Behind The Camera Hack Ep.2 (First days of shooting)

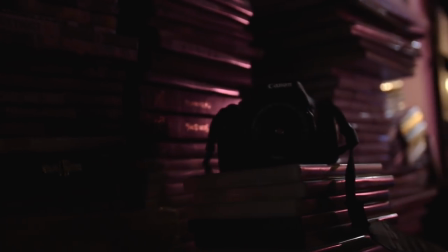4:13 In addition of enhancing the atmosphere in this scene by adding props, such as the camera, the DVDs and the lava lamp,
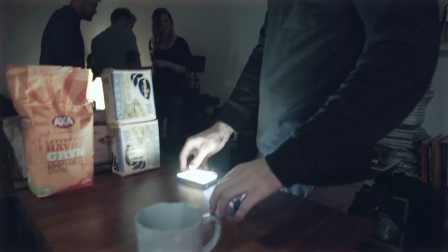4:20 we used a small yet powerful lamp called Aperture M9 to imitate light coming from a helicopter.
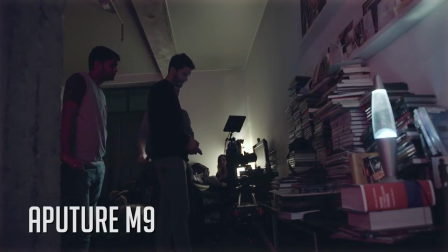4:27 Moving light can give a nice effect when revealing objects.
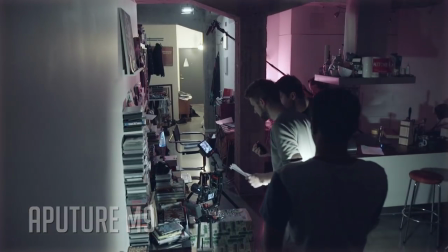4:30 As this film is about cameras, I thought it'd be cool to reveal the first camera in a special way.
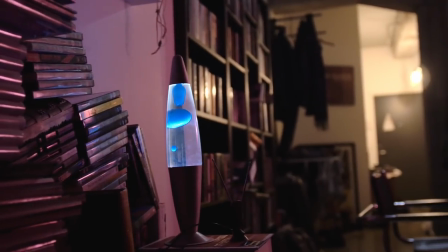4:40 As this was a tracking shot, it was important to pull focus. To change focus wirelessly, we used the Aperture Lens Regain remote controller.
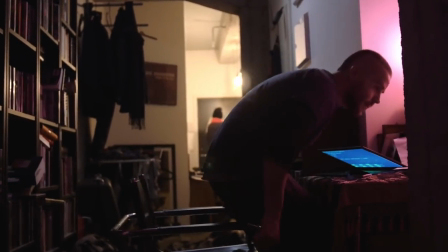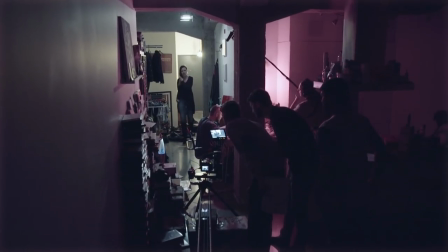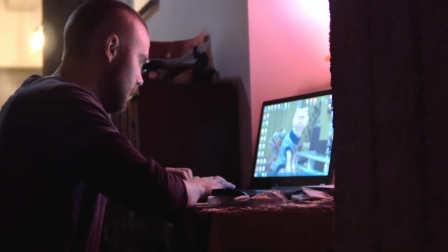5:00 It was good, but the cat on the screen wasn't supposed to be there. The shot was a bit complicated and hard to achieve,
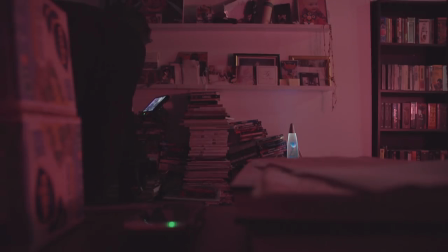5:11 as the technical part and the acting had to be perfectly timed. And as this was one of the opening shots, I really wanted it to be perfect.
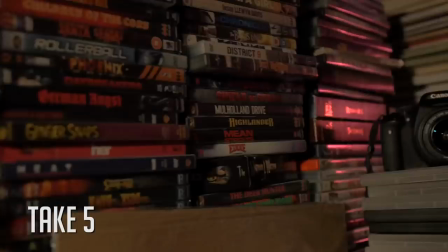5:24 It was definitely a warm-up for the actors.
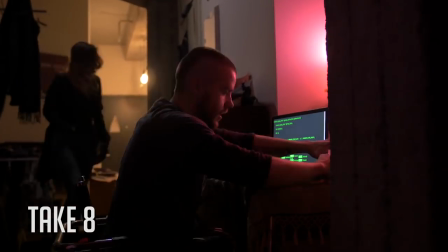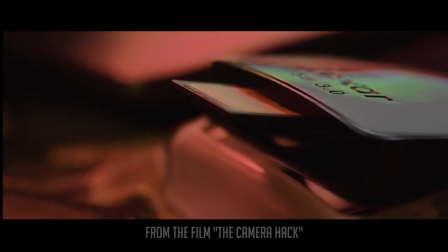5:33 After the wide-angle shot, we did the close-ups. We used almost the same light setup, but used the small aperture M9 lamp as an extra backlight.
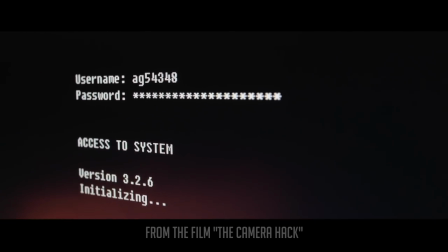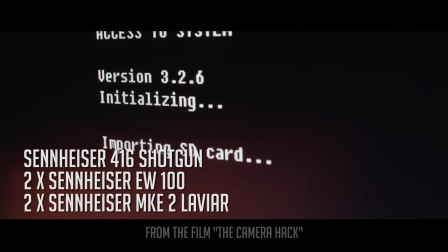5:45 For sound recording, we used both a Sennheiser 416 shotgun microphone connected to a boom pole
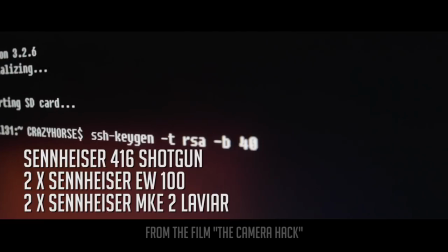5:52 and two Sennheiser Evolution 100 wireless transmitters and receivers,
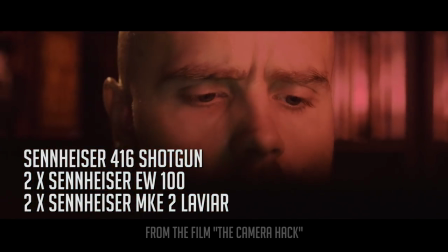5:57 with Sennheiser MKE2 lavalier microphones on the actors.
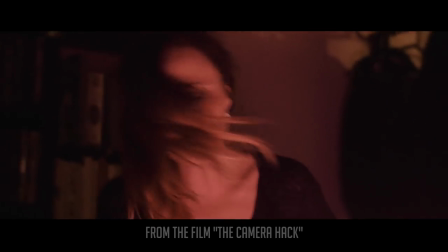And as some of you know, there's a perk called That's My Scene, so 10 different people has gotten that scene. And this scene is Bruce Graham's scene, and it will send you a still image from this scene in your mail.
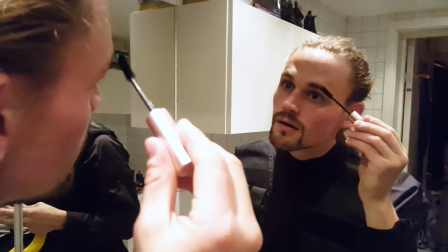6:22 So thank you so much for supporting. We had to make this guy look more evil,
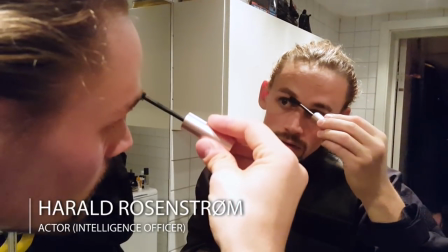6:28 so we're using some mascara from Nicolina to get some more
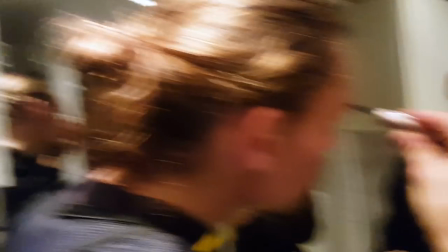6:34 mustard and no, not mustard, mustache.
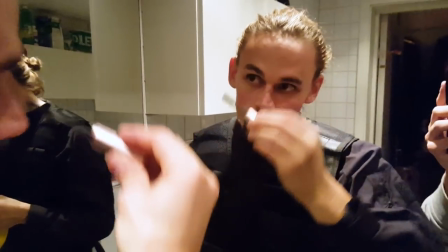6:38 And this is Harald, a professional actor from Norway, who studied acting in Russia for 7 years.
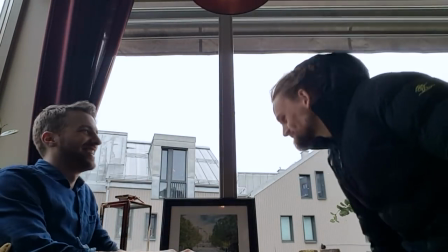6:44 If you saw the last episode, I met him just the day before shooting. I think for the web camera, it looks okay.
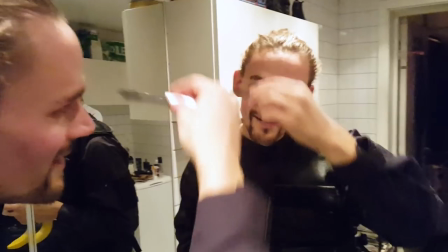6:51 Yeah. So we'll see for the close-ups on Saturday. Yeah. We'll probably do something else. Should I put also some?
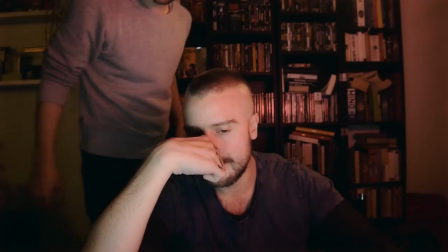6:59 No. I think you're okay. Mm-hmm. Okay. For the last shot in the scene, the hacker called Eskil on Skype.
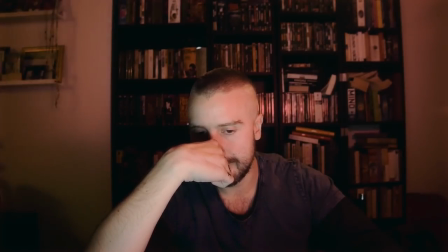7:07 This time, we used the Samyang 14mm lens, imitating a web camera.
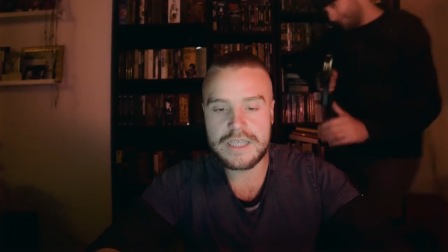7:12 Hello, Eskil. You need to download this hacker metal camera. Take good care of it.
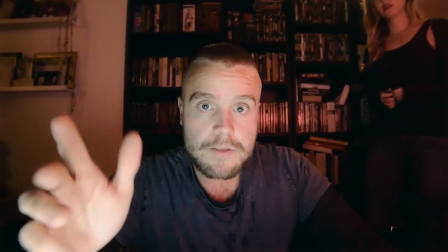7:20 As only two of the bad guys could show up for the shooting, I asked Nils Eilif, the cinematographer, to play the third bad guy.
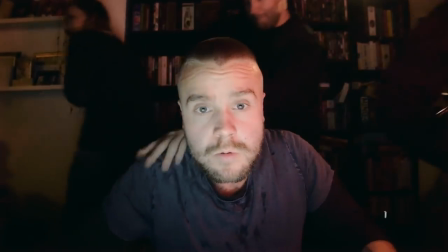7:26 That's what I call frugal filmmaking.
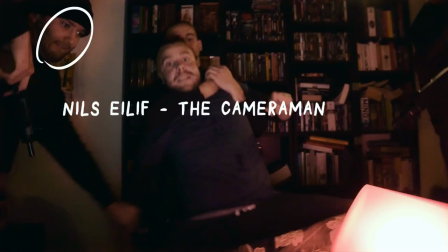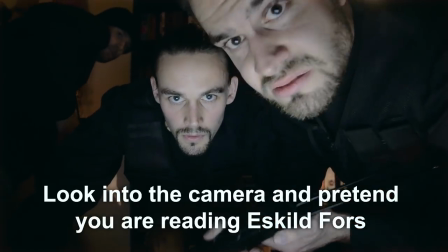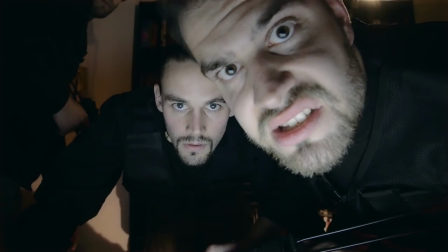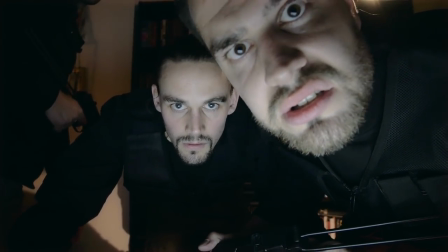Eskild Fors.
Veldig bra, veldig bra. Det var fint, altså.